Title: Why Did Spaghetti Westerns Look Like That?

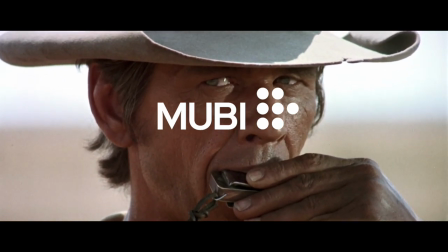This video is brought to you by Mubi, a curated streaming service showcasing exceptional films from all over the world.
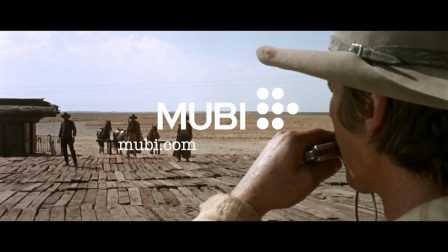Get an entire month free right now by going to Mubi.com slash Entertain the Elk.
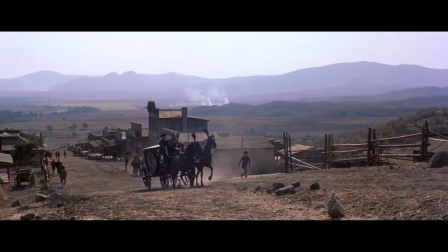The Landscape It's the shot most associated with the westerns of classical Hollywood.
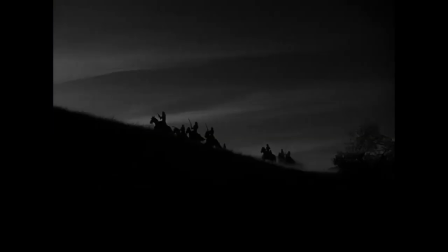Deserts, mountains, tall grass, muscular men carrying guns, riding horses, and shooting each other.
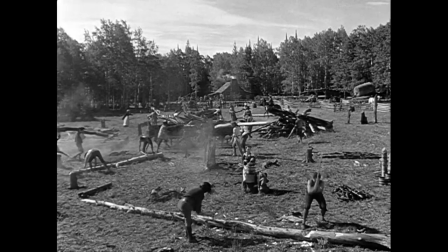Native Americans harvesting and defending their land. Men, women, and children packing up everything they own in a stagecoach and searching for a new life.
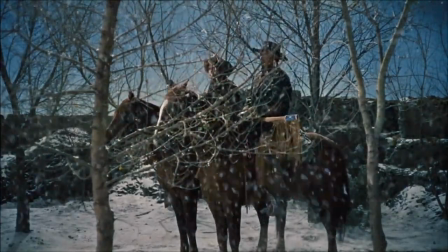Battling the elements in the hope for a better future. This is the Western genre.
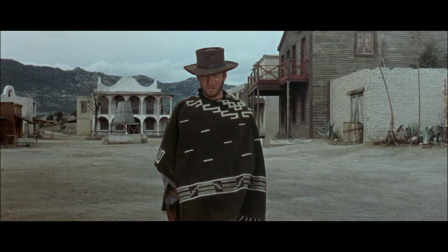It's pure Americana. But then came Italian director Sergio Leone.
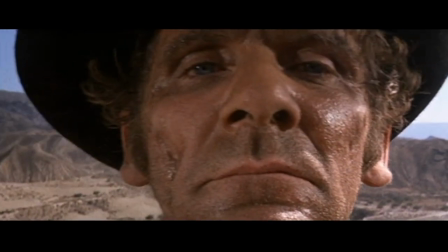The landscape shots remained, but with them came a distinctive feature. The close-up.
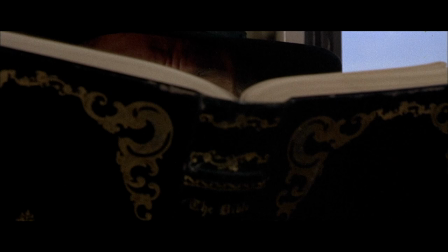The one shot most associated with Leone's work.
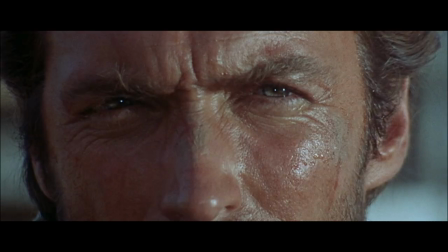When Leone made his first western A Fistful of Dollars in 1964, everything changed.
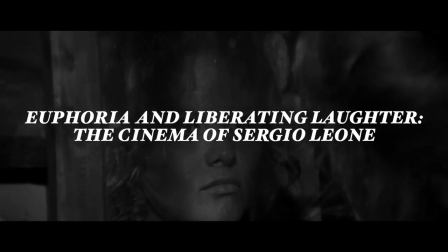In his article, Euphoria and Liberating Laughter, The Cinema of Sergio Leone, film critic Adrian Martin wrote,
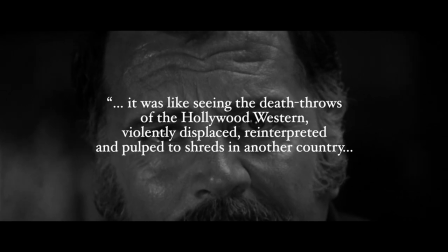It was like seeing the death throes of the Hollywood western, violently displaced, reinterpreted, and pulped to shreds in another country.
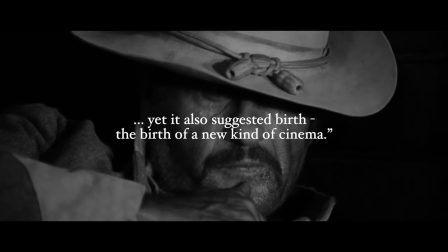Yet it also suggested birth, the birth of a new kind of cinema.
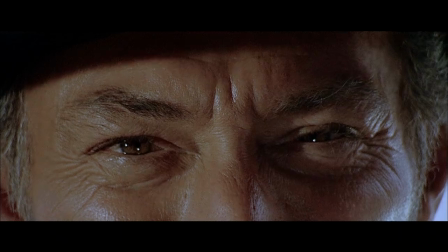The close-up served as a microscope for Leone to examine, dissect, and then reimagine one of Hollywood's most celebrated genres.
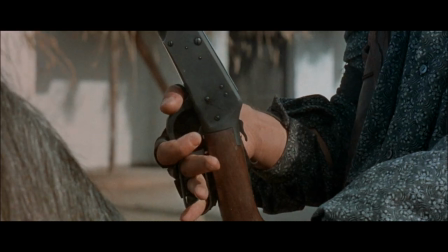Five of Sergio Leone's seven films were called Spaghetti Westerns,
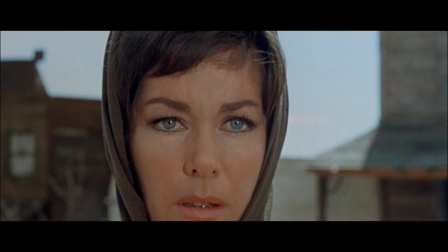a term derived from the fact that these films were made in Europe, primarily by Italians and non-Americans.
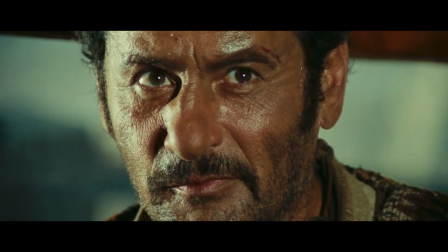The films and their makers became known as Disruptors.
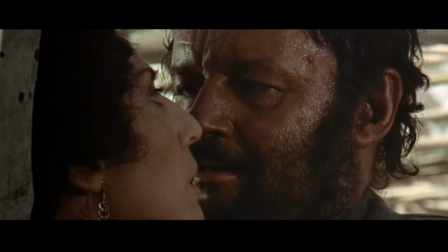Spaghetti Westerns poked holes in the American myth of the West, preferring anti-heroes instead of the more typical heroes played by actors like John Wayne,
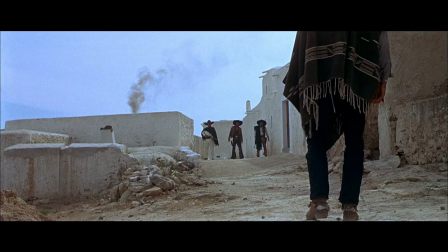Jimmy Stewart, Henry Fonda, and Gary Cooper. And Leone's most famous anti-hero was The Man With No Name, played by Clint Eastwood.
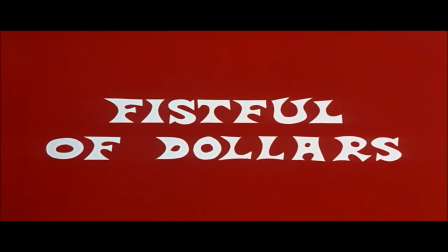The Man With No Name is the figure at the center of A Fistful of Dollars, for a few dollars more,
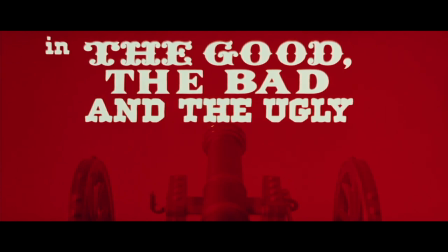and the good, the bad, and the ugly. The films known as Leone's Dollars Trilogy.
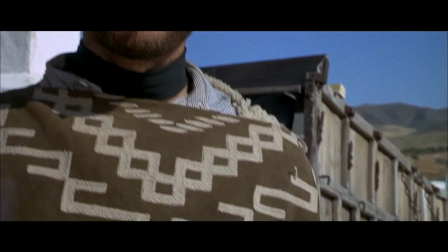These were the films that helped make Eastwood a star, and it's easy to see why.
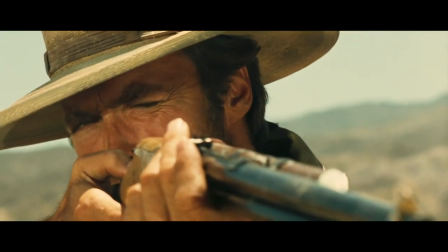Leone's close-up perfectly captured Eastwood's handsome, suave, and pensive face.
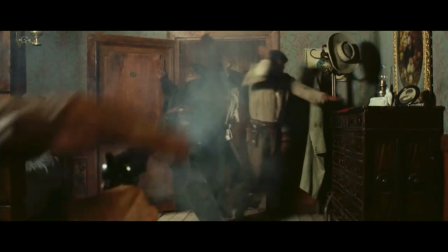As the camera lingers on his eyes, we wonder, what is he thinking? What does he want?
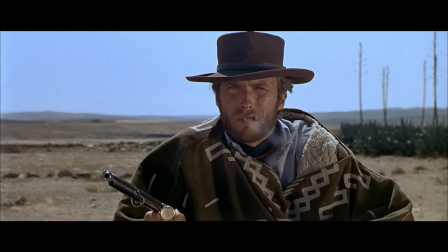What is he going to do next? Early film theorists were fascinated by cinema's ability to bring the audience close to objects,
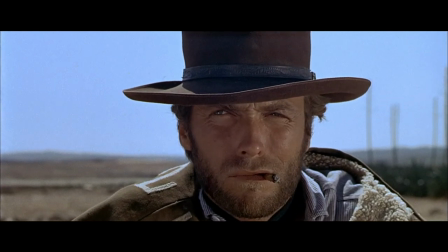people, and places, and in particular, the faces of stars.
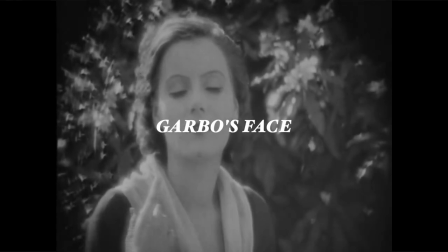In his book Mythologies, Roland Barth breaks down this slice of movie magic in his article Garbo's Face.
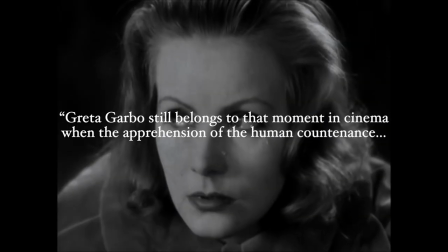Greta Garbo still belongs to that moment in cinema when the apprehension of the human countenance plunge crowds into the greatest perturbation,
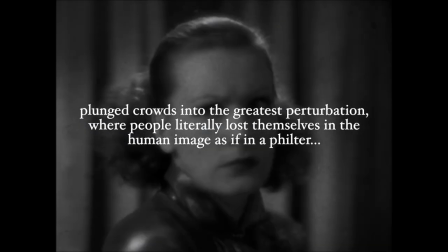where people literally lost themselves in the human image as if in a filter,
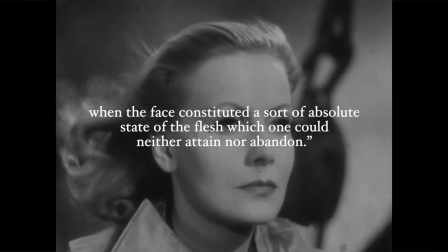when the face constituted a sort of absolute state of the flesh which one could neither attain nor abandon.
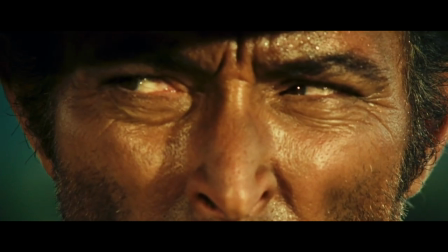It's easy to understand why close-ups of the face take such a hold of the audience. You don't get that kind of view at a concert or watching an actor on stage.
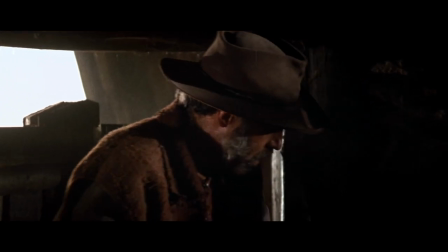It's the magic of the camera.
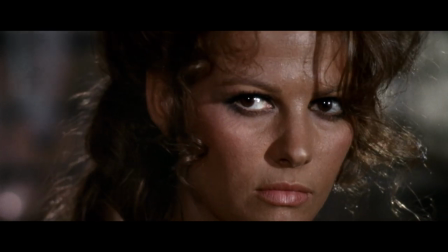The ability to see blood, sweat, and tears in a way that allows us to feel the emotions that play out across a character's face in a visceral way.
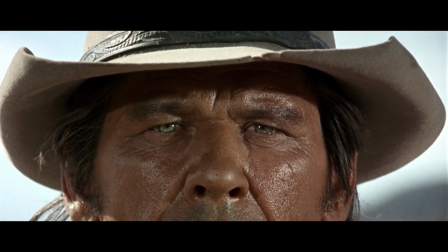In fact, we often get to see the person more closely than we would if we were standing right in front of them, as if they were under a magnifying glass for our complete and thorough examination.
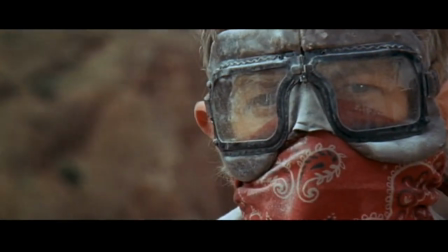In that sense, the image transcends reality and becomes, as Barth says, something that one could neither attain nor abandon.
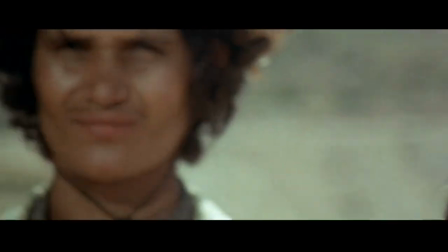It exists before our eyes, but we cannot touch it or smell it or talk back.
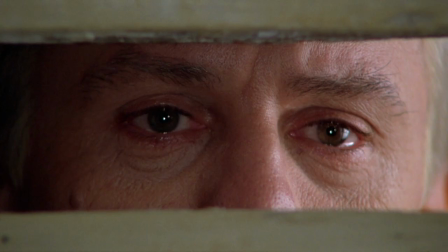We are forced to sit back and stare at the image as it's presented to us. That kind of intimacy is one thing that cinema gives us that few other art forms can.
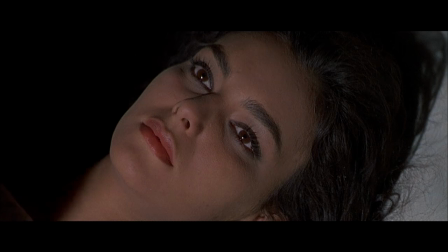So why does Leone opt for the close-up?